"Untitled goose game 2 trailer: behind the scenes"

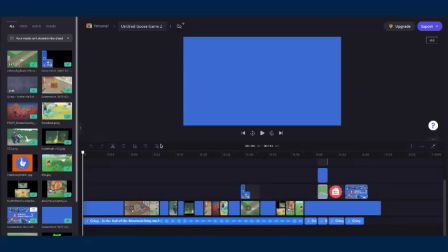(0:01)
Hey everybody, it's me, Kelvinson, and I recently made a fake trailer for Untitled Goose Game 2, because I'm a big fan of Untitled Goose Game, so I made a fake trailer for this hypothetical new game.
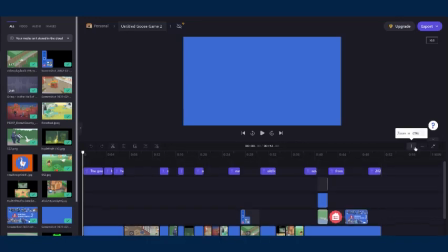(0:16)
And I just wanted to go through the timeline and show you how I made it.
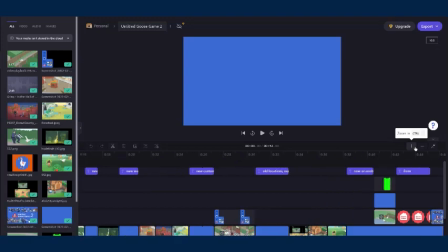(0:21)
Let me just zoom in a little bit.
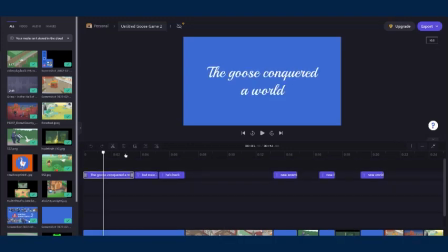(0:27)
Okay, so first off, I just used a stock font that came with Clipchamp, Playball. I thought it fit the theme of Untitled Goose Game. Now for this, the background, if I can select it.
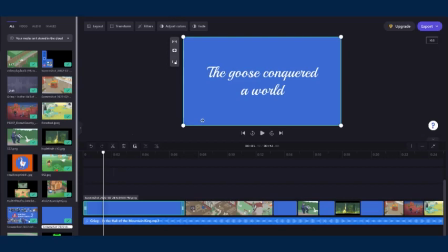(0:43)
Yeah, I just cropped out the background of the Untitled Goose Game logo thing because I couldn't find the actual color scheme. This is just clearly footage from the Untitled Goose Game 1 two-player update,
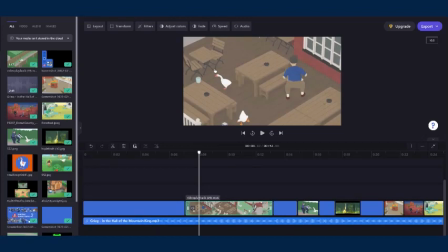(1:00)
because I just needed some footage to open it up. It wasn't important. I already had other images set up,
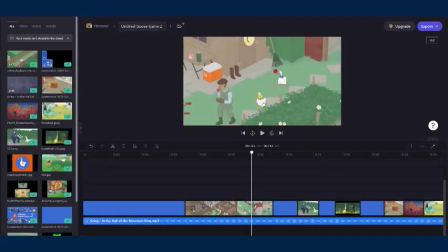(1:11)
and I just used that as some filler because I couldn't find some good footage to put there.
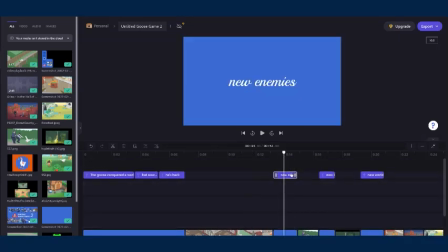(1:16)
Now for this, the same thing.
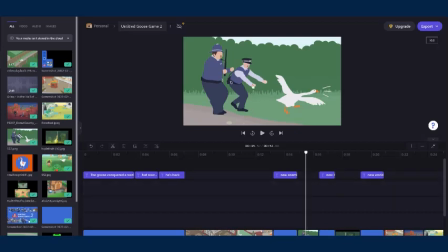(1:19)
This is actually some fan art someone did of the two cops from the cop parody movie Hot Fuzz going after the goose, and I thought they could be like the main new enemy. Instead of like the farmer guy, it could be these cops.
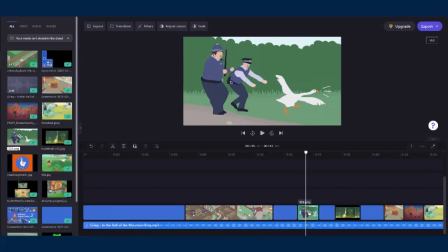(1:37)
So, and to make it just not like a bland image, I had it slowly zoom in to make it seem like it was like not just a plain old image.
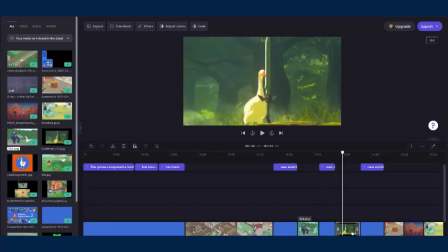(1:45)
I also had these fade in. Now this is from actual gameplay. Someone modded the goose to like. Modding is basically just swapping around some models, and someone went into the files of Zelda Breath of the Wild,
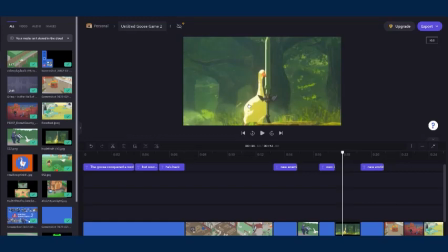(2:02)
took the Link model and swapped it out with the Goose model, and so that person can play as the Goose in Zelda Breath of the Wild, and that's just a screenshot from that mod. And it's also zoomed in. Now, new worlds.
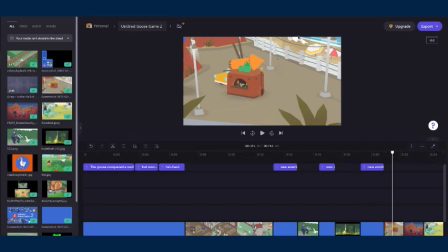(2:16)
These I'm pretty proud of that I found, especially this one that has statues of geese in the background. These are actually from a game that I think was also made by House, but it has a super similar art style.
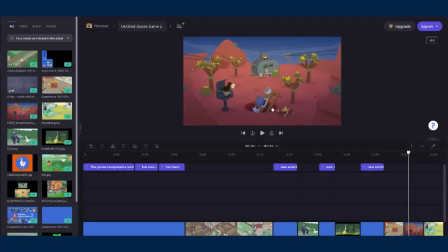(2:29)
It's a game called Donut County. Like, you can see it's about like a black hole that swallows up stuff, and that's the black hole in this image. I forgot that I didn't crop that out, but I was too lazy to have to
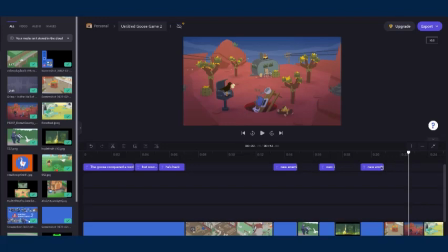(2:44)
unexport it and just re-edit that and export it again. And these are just some screenshots from that game.
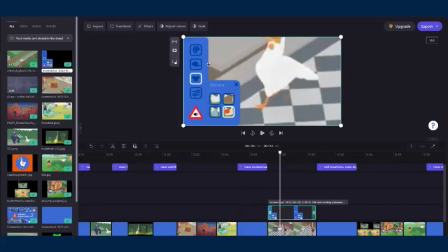(2:55)
Customization. Now this HUD I made myself. Well, partly there was. If you just Google Untitled Goose Game customization, you get something similar to this. I basically just copied.
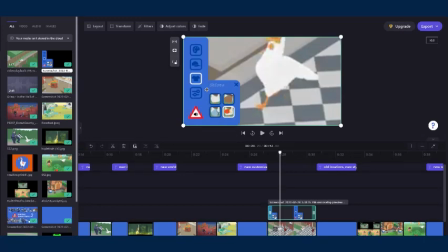(3:07)
I copy and pasted that and just photoshopped it to make it more like an actual HUD that would be in the game. And I just used in the background some footage of the goose with the crown, which you get if you fully 100% complete Untitled Goose Game 1.
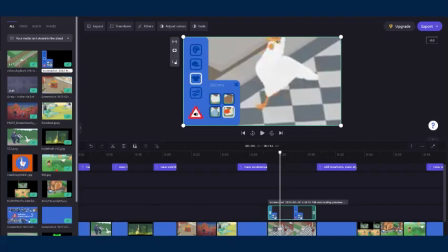(3:26)
I used some footage of the goose wearing that crown to make it seem like it was actual gameplay footage.
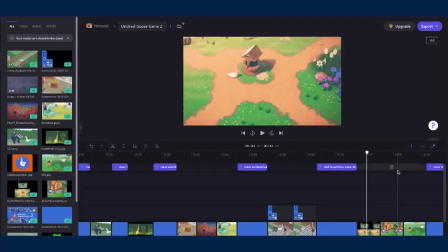(3:32)
Old locations, new style. These are, I think all three of these are just some,
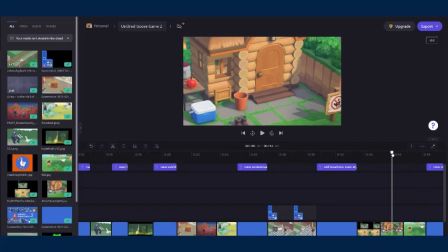(3:41)
this is actually from an Animal Crossing. Someone recreated the Untitled Goose Game house in Animal Crossing, and so I just took that screenshot and I think that's also from Animal Crossing.
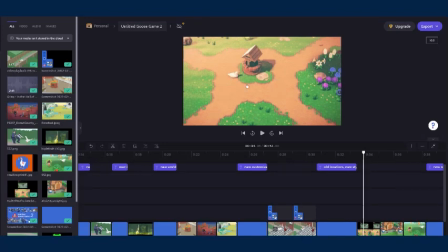(3:57)
I think everything but the goose is actually from real gameplay footage. Someone just built all this stuff. The goose is probably like photoshopped. That's definitely photoshopped.
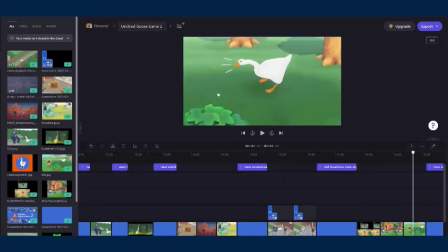(4:08)
That's just the goose, but plopped into the Animal Crossing area.
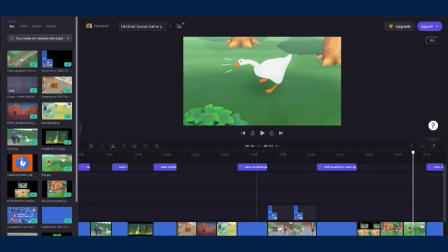(4:10)
But I thought it would be cool to have that. Now this is one I actually think might happen.
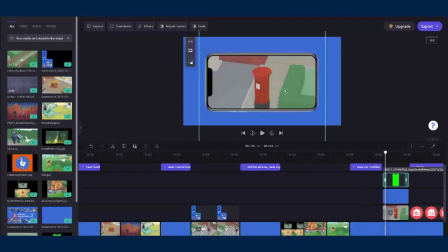(4:15)
It being on mobile. I basically just used a green screen of a phone, and basically what I did was I had this because if I removed it, it would be that.
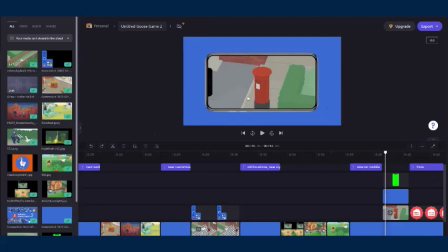(4:35)
So that's why I just added that to crop it out a little bit so it would look better. And that's footage from the end of the Untitled Goose Game 2-player update, where it was both of their head.
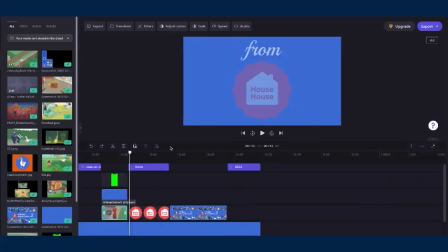(4:47)
Let's see if this will play. Yeah, it was that. Their two heads popping out. I thought that would be like a good representation for Untitled Goose Game, so I added that in so it would be on mobile. Then the house logo. nothing special there. This one, I'm very proud of how this came out.
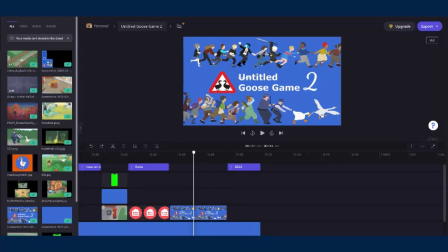(5:06)
Like, first off, you have two geese, which is to represent two players. One of them is the famous one with the knife. You can see that one starting to take off.
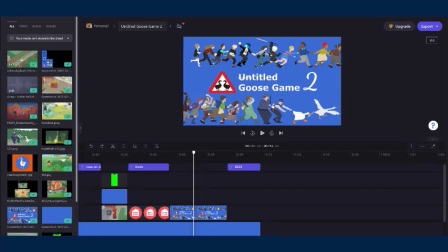(5:18)
And as I said, I want the main bad guys to be the two cops, and I just cropped out the background of that Hot Fuzz fan art. Then these are just characters from the actual like poster for the game. This one's I think from some fan art of the goose in Nier Automata.
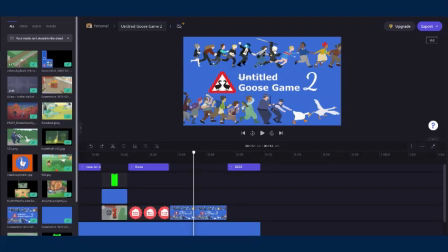(5:36)
I just used that because I thought it would fit and would be like, oh, why is there a knight chasing the goose? Ooh. And these are I think all of these are characters from a fan art someone made of the goose chasing characters from the game Life is Strange.
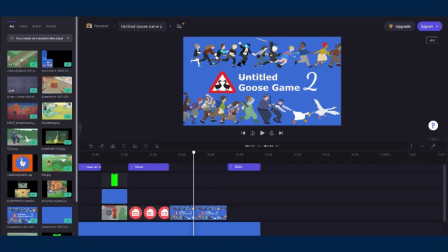(5:57)
And yeah, I added them in because I thought they would blend in, and I thought you see I crossed out the so it would be titled Goose Game 2. I just thought that would be a cute little detail they could make.
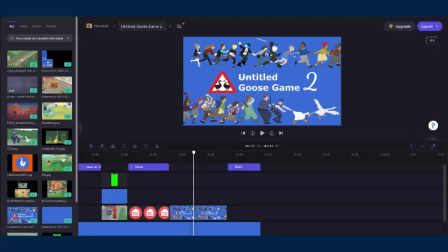(6:11)
And for the logo, I just made it with two geese to represent two-player, because it has an emphasis on two-player in this one, because lots of puzzles will be built around two-player.
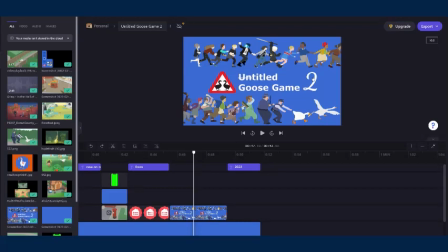(6:23)
Optional like little areas, like there can be two worlds. One open world, which is like more of Untitled Goose Game 1, and then the second world would be entirely focused on two-player, and I thought that could be a cool little thing to add.
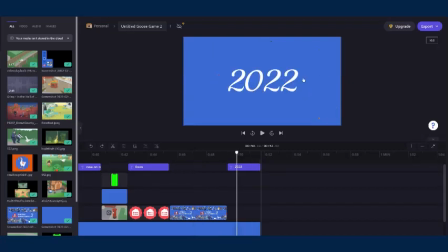(6:38)
I'm very proud of how this came out. Then it's saying 2022, and for the audio,
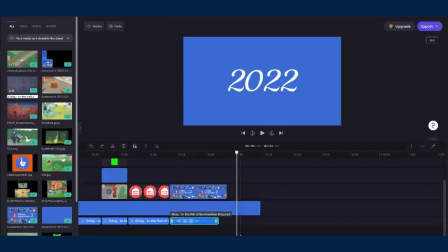(6:46)
it's In the Hall of the Mountain King, which is some music used in a trailer for this like browser helper thing, kind of like Microsoft Clippy, but it's the goose, and he would disrupt everything on your computer. And in the reveal trailer for that,
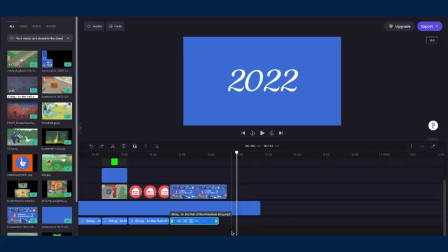(7:04)
there was they had that music, and I thought it fit pretty well for Untitled Goose Game, so I decided to use it for this trailer.
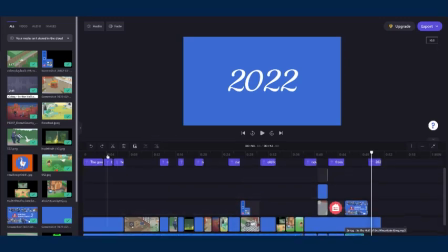(7:14)
And yeah, that's how I made this whole thing.
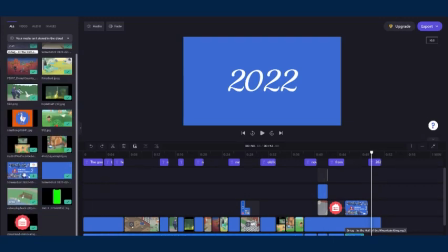(7:18)
Now, basically, for the actual like thumbnail.
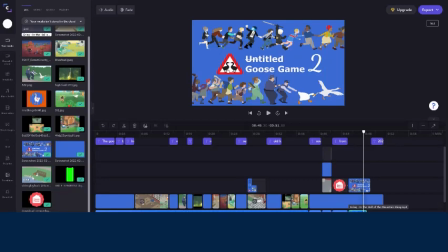(7:23)
So for the thumbnail, I basically just took a screenshot of. I just copied the thumbnail for the original Untitled Goose Game that Nintendo released, that trailer. I took that thumbnail and I cropped out the Untitled Goose Game stuff. So it would just be like that white bar and then the Nintendo logo,
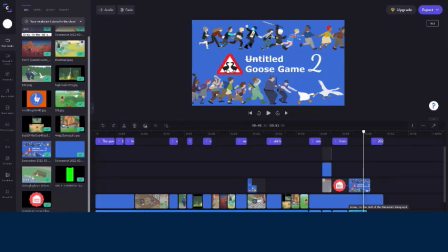(7:40)
and I just put that on top of this Untitled Goose Game 2 logo thing. And that's basically how I made this trailer.
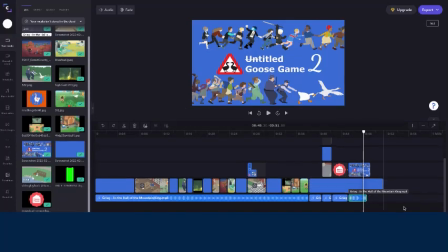(7:52)
I'm very proud of how it came out. I only made it in like 3 hours, but I'm so happy with the end result.
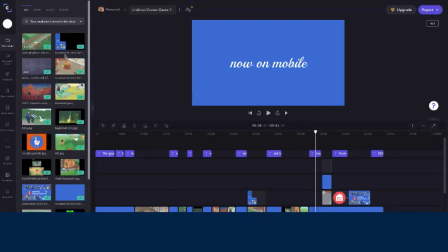(8:04)
So yeah, I just like those are the all the assets for it.
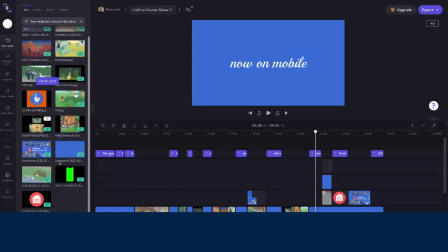(8:13)
Oh yeah, this one's unused.